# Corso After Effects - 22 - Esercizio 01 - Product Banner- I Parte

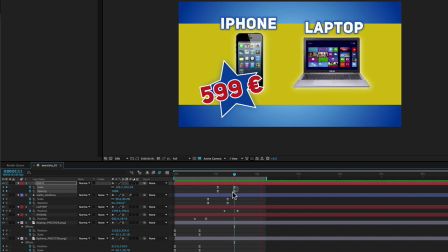[34:30]
forse un po' più veloce può essere quindi prendo i due keyframe finale li avvicino un po' sì benissimo e se voglio rendere ancora più forte l'arrivo del testo posso decidere che all'inizio sia un po'
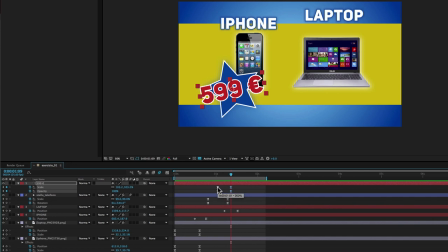[34:46]
più grande quindi vado sul primo keyframe della scala seleziono il primo tasto destro go to keyframe time mi allineo col primo keyframe e ingrandisco ancora un po' di più il testo vediamo sì
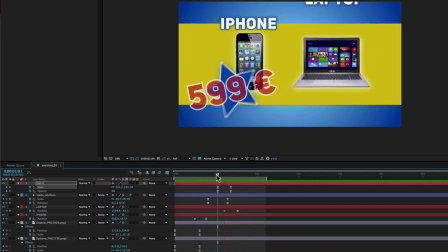[35:02]
è come se arrivasse da più lontano benissimo addirittura
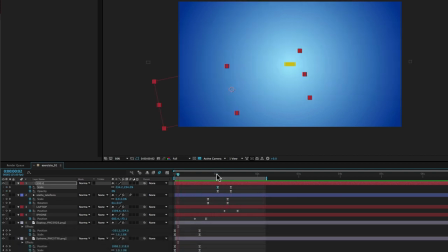[35:09]
mi sembra che forse i keyframe iniziali non ci vuole una partenza accelerata secondo
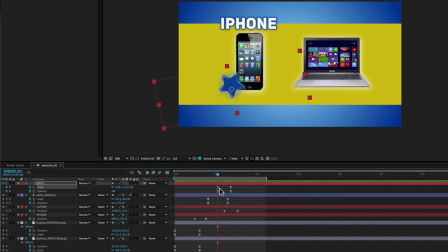[35:17]
me deve partire normalmente con i keyframe normali anziché ammorbiditi per far tornare un keyframe da ammorbidito a normale si fa così si seleziona un keyframe tasto control
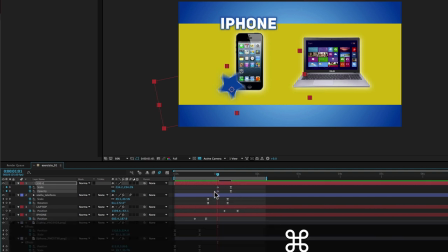[35:30]
premuto e si clicca sul keyframe e vedete la forma che torna quadrata torna lineare ripeto
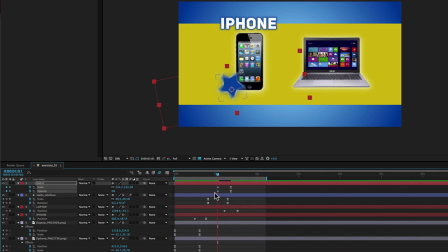[35:37]
un keyframe easy is per tornare come era all'origine ci cliccate sopra col tasto
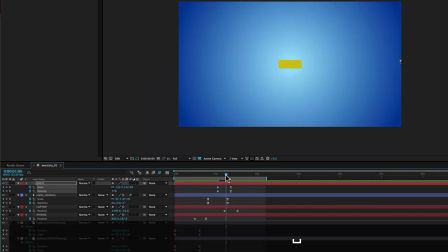[35:43]
control premuto vediamo un po il tutto sì meglio parte più
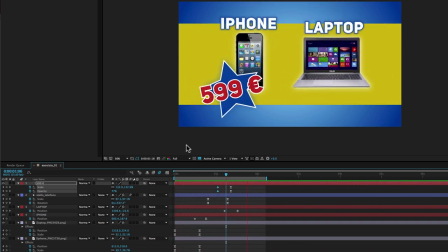[35:49]
veloce all'inizio anziché accelerare mi sembra più adatto quindi mi fermo
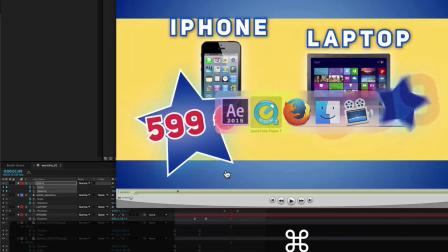[35:55]
salvo vediamo se anche il prezzo ha una sfumatura intorno sì anche il prezzo ha un alone
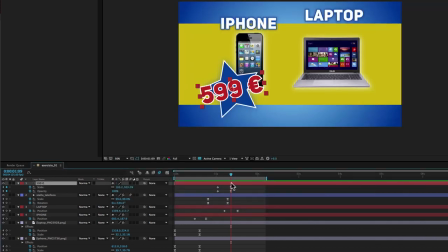[36:01]
bianco tutto intorno benissimo quindi lo seleziono e cosa faccio siccome un alone bianco come quello del telefono che faccio seleziono il telefono iphone nella finestra
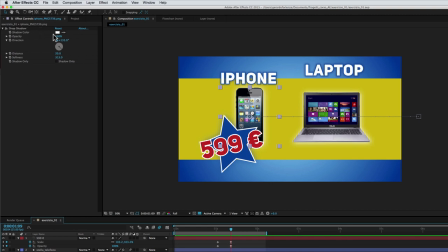[36:15]
effetto contos ricompare l'effetto drop shadow seleziono l'effetto la lo
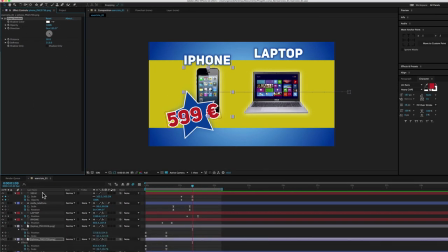[36:22]
copio ancora contro il c seleziono il prezzo e poi contro v perfetto forse in questo caso la sfumatura è un po troppo larga benissimo e forse 100% intensità è un po'
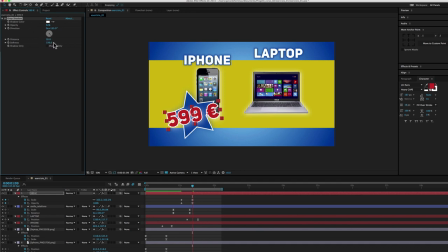[36:37]
troppo così direi che va benissimo ok perfetto